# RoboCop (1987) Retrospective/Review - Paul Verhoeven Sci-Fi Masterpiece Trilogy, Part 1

To compose the music of the film, Verhoeven hired Basil Poledouris, who had worked with him on Flesh and Blood.
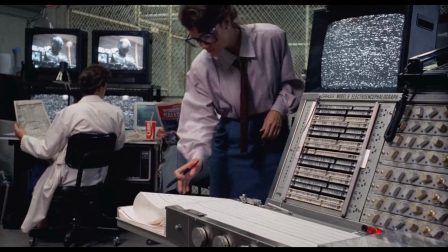(12:23)
Poledouris scored the film with a simple but effective instrumental language,
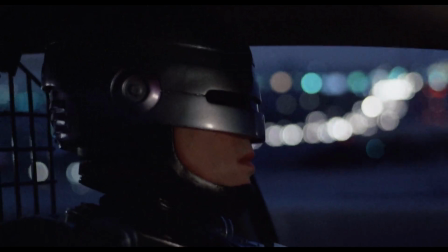(12:28)
industrial percussion and synthesizers to signify the mechanical parts of RoboCop, and traditional orchestra to signify the human parts of the character.
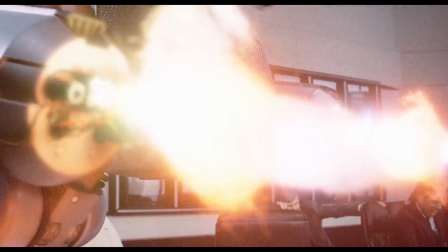(12:35)
When it came to the edit, the first cut of the movie came back with a restrictive X rating due to excessive violence,
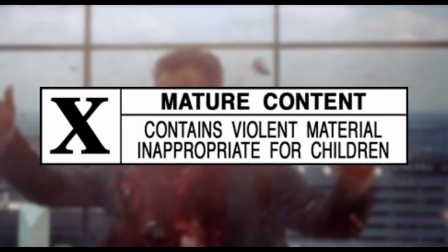(12:42)
and so cuts were made to achieve an R rating. Verhoeven always maintained the version of the film with more over-the-top violence made the film more absurd, comedic and satirical.
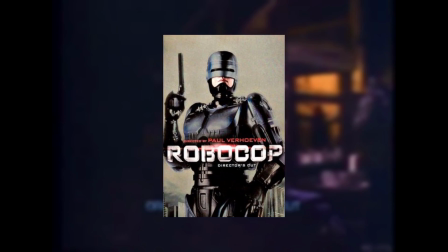(12:52)
This more violent director's cut would later see a release on home video, first on Laserdisc and then on DVD and finally Blu-ray.
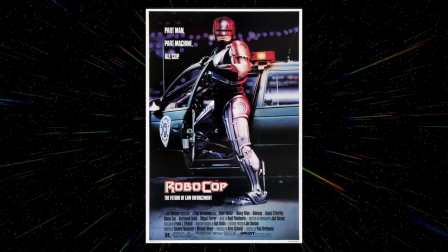(13:00)
However, the original theatrical cut of the movie was released on the 17th of July, 1987.
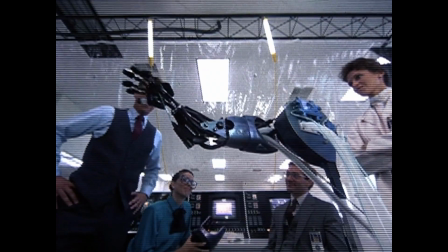(13:07) He died a hero. Target? And was reborn as RoboCop.
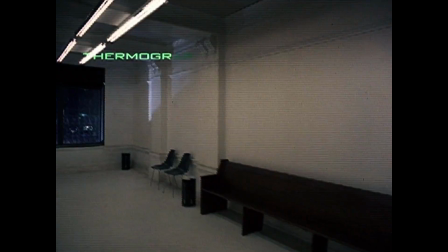(13:16) A one-man police force with the strength of an army, the speed of a laser, the brain of a computer, and a body made of steel.
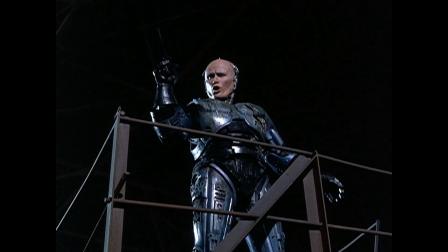(13:26) Looking for me?
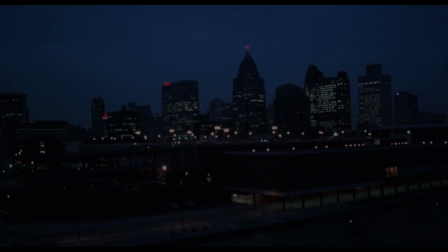(13:30) RoboCop, rated R. As I mentioned in the intro to this video,
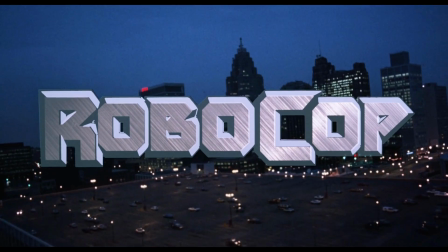(13:34) RoboCop is one of my favourite sci-fi action films from this era, and one of my favourite movies in general.
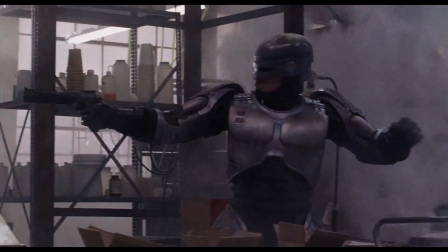(13:40)
It strikes that perfect balance between being a fun and thrilling action movie and an intelligent satire with some real emotional sincerity.
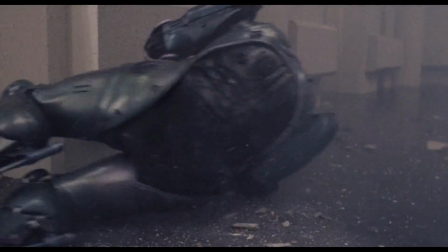(13:48)
If you want to turn your brain off for some great action, there's plenty of it, but there's also a lot to discuss once you scratch the surface.
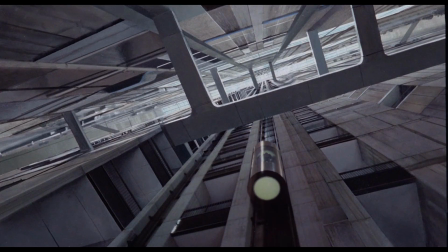(13:55)
Although the film didn't have the large budget of some of the other blockbusters at the time, this is still a terrific looking film.
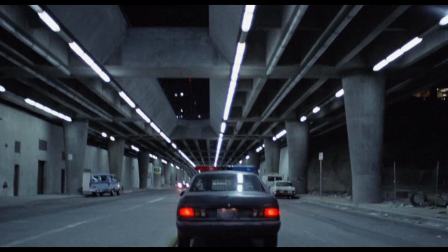(14:01)
While the filming locations couldn't replicate the Blade Runner aesthetic Edward Newmar originally envisioned,
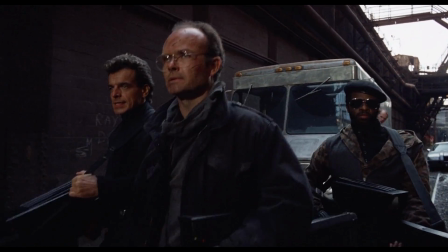(14:06)
the low-tech gritty setting makes RoboCop's world feel very distinctive, almost like this universe is the prequel to a future like Blade Runner.
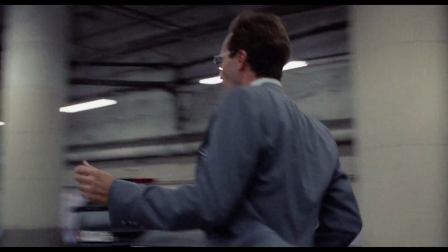(14:14)
Paul Verhoeven's direction is very clear and precise.
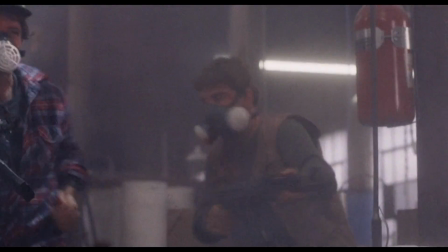(14:18)
The action sequences are captured very well, with the viewer never losing track of the geography of any location, and the editing lends these scenes a lot of energy.
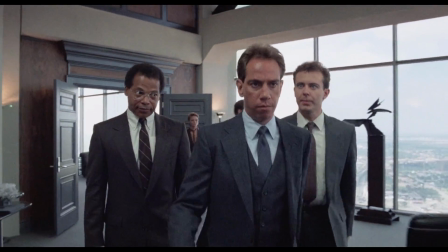(14:27)
Outside of the action scenes, there are some terrific old-school Hollywood-style wonders, striking compositions, and a wonderful sense of pacing.
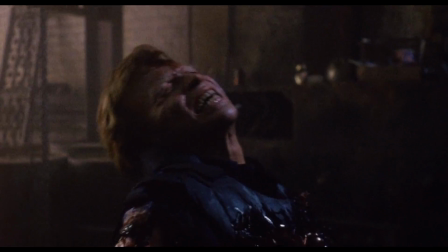(14:34)
The special and visual effects are also top-notch. Rob Bottin's work is simply incredible throughout, with a greater chance to shine in the director's cut.
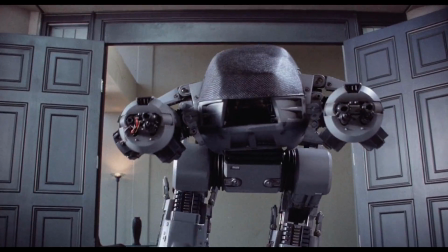(14:43)
While stop-motion animation is a technique which instantly dates the movie, Phil Tippett's work on Ed 209 is fantastic.
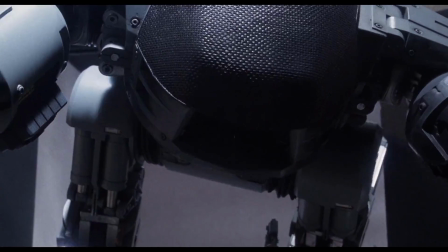(14:50)
There's so much character imbued in this machine with the smallest of details.
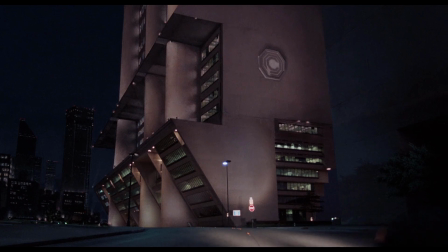(14:54)
The matte painting work is also stunning, with many of the location and set extensions looking virtually seamless.
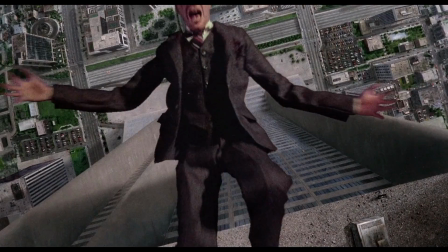(15:01)
The only weak effect is Dick Jones's death. The arms on the model look way too long, and the close-up on the face shows it clearly isn't Ronnie Cox.
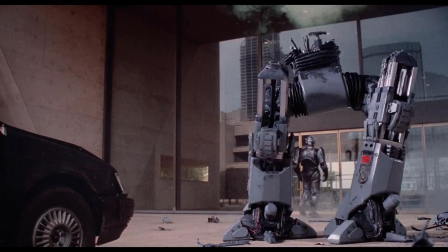(15:09)
Aside from that, however, the effects are strong across the board.
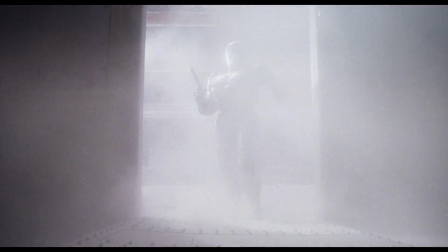(15:13)
Although it was a cheap production, the film feels much larger in scale, because the direction and cinematography lends everything real dramatic weight.
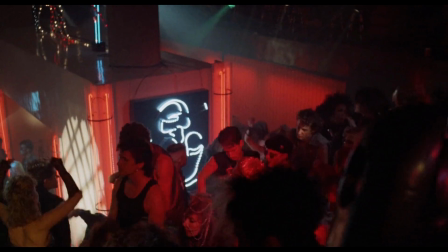(15:21)
The same can be said of Basil Polidiris' score. I feel these days Polidiris gets forgotten about when movie fans discuss great composers of this era,
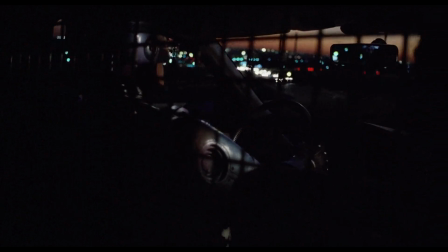(15:30)
but personally I think Polidiris is comfortably on the same level as Goldsmith, Horner, Silvestri and Williams.
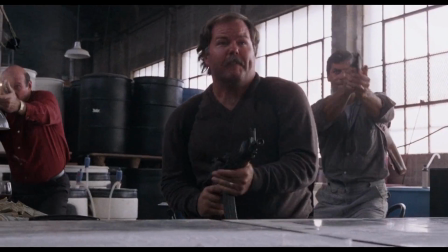(15:36)
His main theme for RoboCop is bombastic and heroic, feeling almost like a superhero theme.
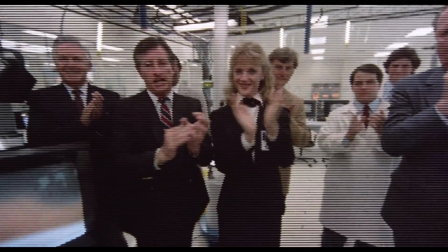(15:42)
The use of synthesizers also gives the score a lot of texture and detail, but it's the string-heavy tracks which are my favourites.
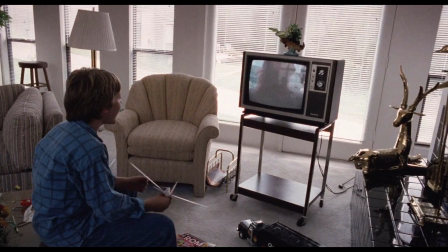(15:49)
The music used for the scene in which RoboCop returns to Murphy's home and has flashes of his previous life is packed with so much raw emotion,
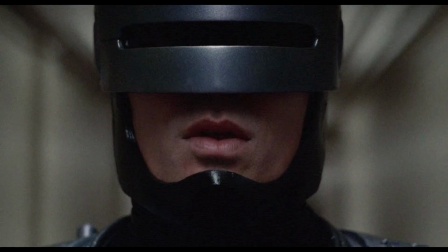(15:56)
which I suppose is a nice segue into discussing the more substantive themes of RoboCop.
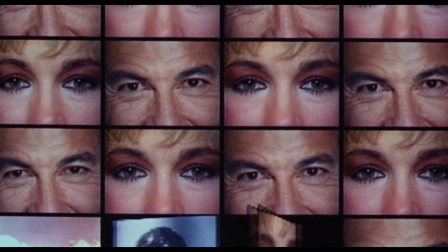(16:01)
Honestly, it's difficult to know where to begin, as so much has been said about the movie since its release.
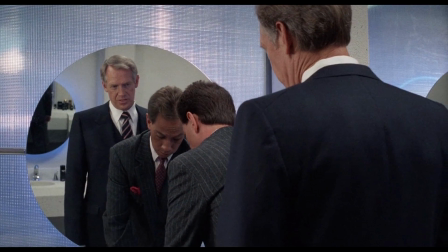(16:07)
The satirization of capitalism and corporate culture is one of the most obvious themes tackled by the movie.
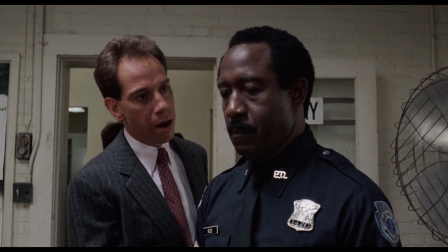(16:13)
The privatization of public services and militarization of the police are topics which continue to feel strikingly relevant today.
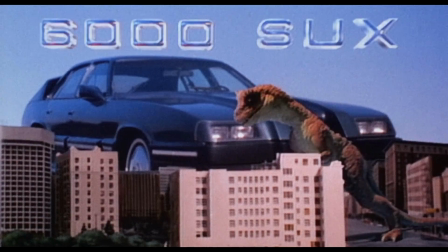(16:20)
The news report segments, however, are probably my favourite piece of satire in the film.